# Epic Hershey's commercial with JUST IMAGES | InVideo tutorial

As you don't want to jump into showing the main product right at the start we just want to hype it up a little bit so that the
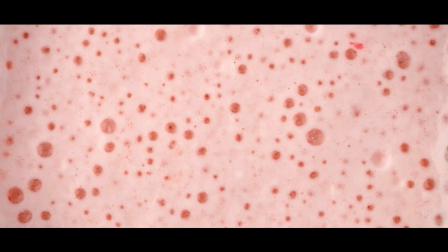224s
audience is eager to watch what's coming up so i'm going to go ahead and line up the stock footages and i'll see you guys after that
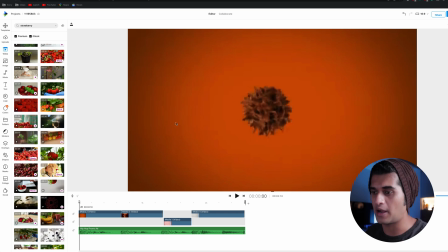229s
okay guys so after spending a little bit of time finding the right stock footage this is what we have come up with so far okay
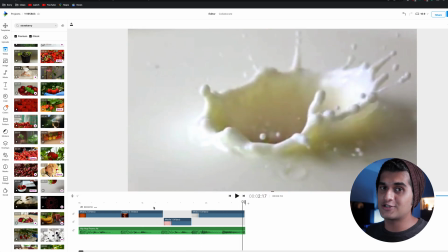237s
so far pretty simple just four clips attached together cut on beat also make sure to understand that the stock footage that i have chosen for the video is very relevant to the brand and its entire mood and theme so after this it's finally time that we get into the main product introducing them
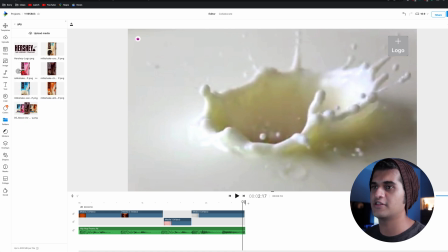250s
so let's go to the folders where i have everything imported i think i'm gonna start off with the strawberry packaging so it looks something like this now increase
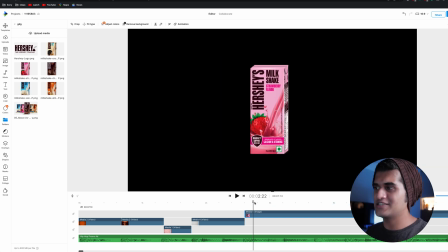258s
the size a little bit make sure it's in the center okay so we just can't have the packaging like this we need to spice it up a little bit add some layers to it add some visuals to it so i can simply click on the layer which is my photo i can go
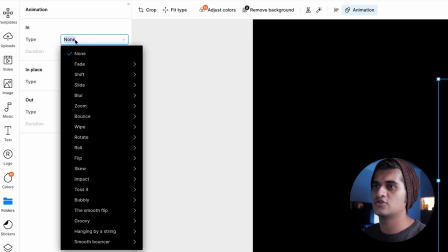269s
to animate and now i can give a in transition so i can choose which one i want have a bunch of options to choose from but one of my favorites
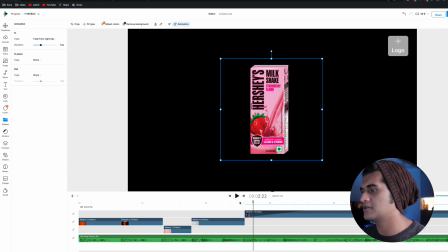277s
is the fade and i'm gonna fade from right so that's gonna i think that looks really really nice so i'm gonna go ahead
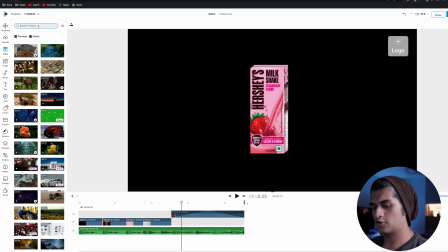285s
go to the video section on the left hand side panel let's search for strawberries flying i think i really like this one i think that looks really
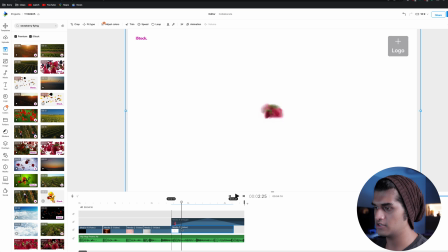293s
nice go ahead add it we can actually go ahead and place this under the packaging so now it's gonna look something like this another thing that
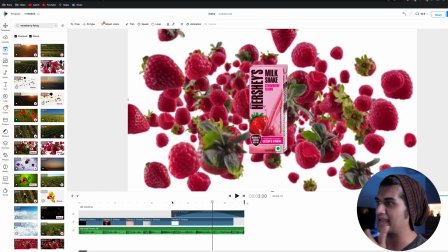300s
we could do to actually step this up is add the word strawberry behind the packaging just a text coming this would actually help in driving the
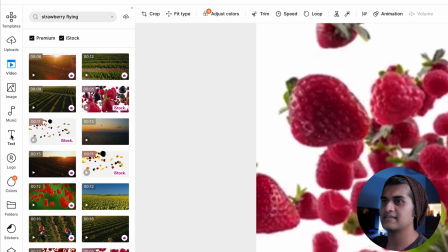308s
viewer's attention straight to the flavor you can go ahead click on the text on the left hand side panel I'm gonna go ahead add a heading now
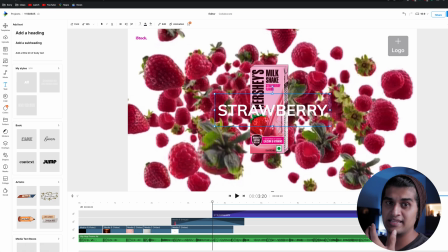315s
I hope you guys remember me talking about how important font plays a role in the entire commercial so we need to make sure that the font matches the Hershey's font as closely as possible so I'm gonna go ahead select it click font over here and NVIDIA has a bunch of different fonts that
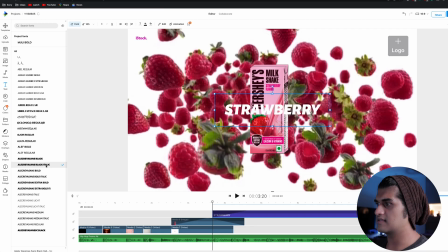330s
you can choose from so let's see which one looks like hershey's i think this one over here looks extremely extremely nice i can also go ahead
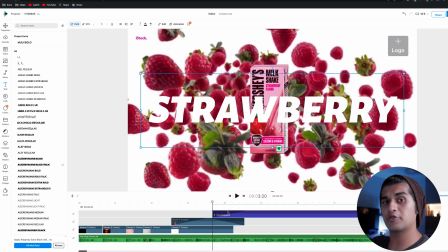338s
and make sure that it's big enough and as i said i want the text to be appearing behind the packaging so i can simply drag this layer
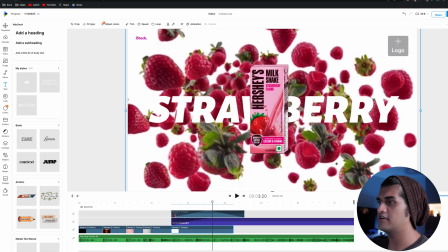346s
under my image and there you go there you have it another thing that we could do to make this much better is change the font color so
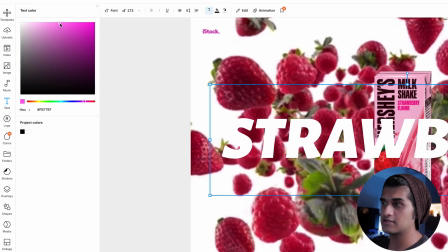354s
i can go ahead make it a little light pink because that is what would look best with the flavor so this looks extremely nice and one
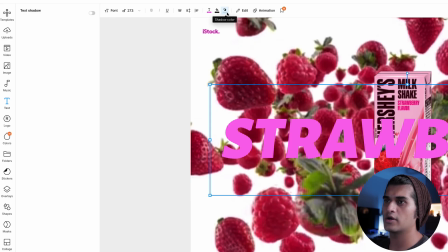361s
final touch would be adding a shadow so I can click on the shadow color over here enable shadow and a simple black shadow should look
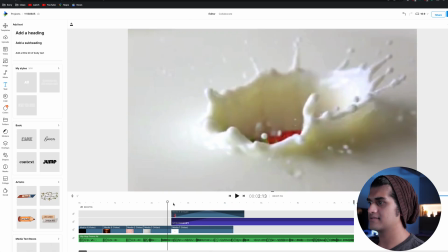369s
extremely neat so now when I play this back this is what it looks like I think that looks extremely nice but another thing that we could do to
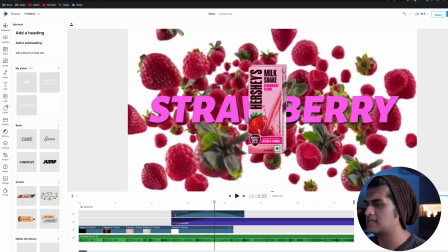376s
make this slightly better is add an animation to the text as right now it just comes as a slow fade which does not really go with the entire theme
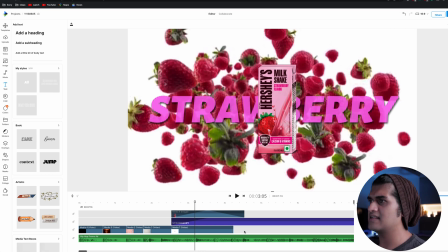384s
and the entire upbeat vibe of the commercial so i'm going to go ahead select the layer animate and for this particular one i think
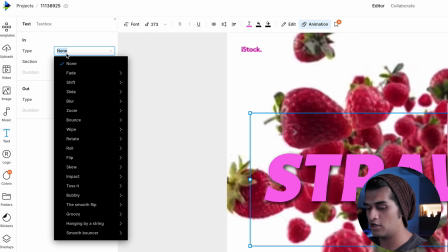392s
i have one transition in my head which is one of my personal favorites which is called the disco station i'm going to go ahead add it to the inn and
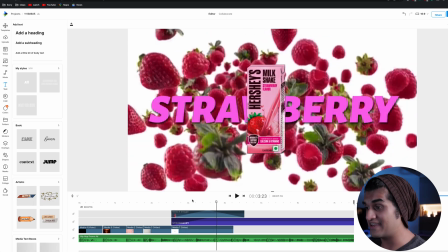401s
now when we play it back wow i think that looks very very nice one final touch would be actually adding a cinema scope
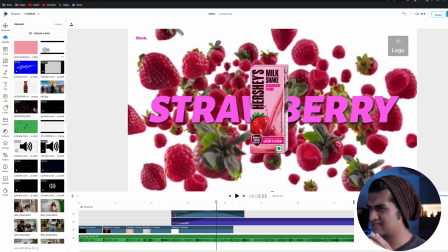410s
these are basically the black bars and top and bottom of the video this simply makes your entire commercial look cinematic as a whole
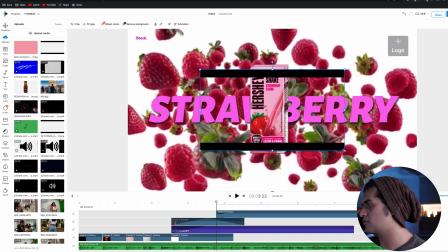418s
so a very simple trick I have downloaded a PNG from Google you can easily find it now we want these cinema black bars to be there for the entirety of
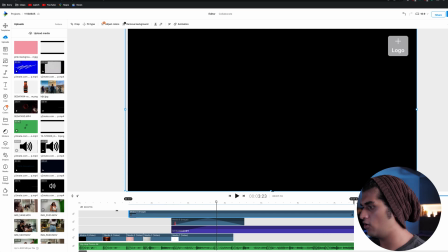426s
the video so I'm gonna take the top layer make sure that it's covering all the footage is so far and I'm gonna lock this layer so
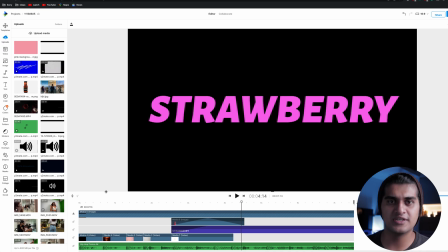432s
that we don't mess around with it by mistake so in a similar fashion I'm gonna do this for every single flavor finding the right background video, adding the right text, the right color, the right theme, also add a little bit of text in the start of the video so that the viewers have a little bit of reference when the commercial starts. But you guys don't need to sit with me for the entire process, you all can simply go ahead and enjoy the final product that we created today using these simple tricks.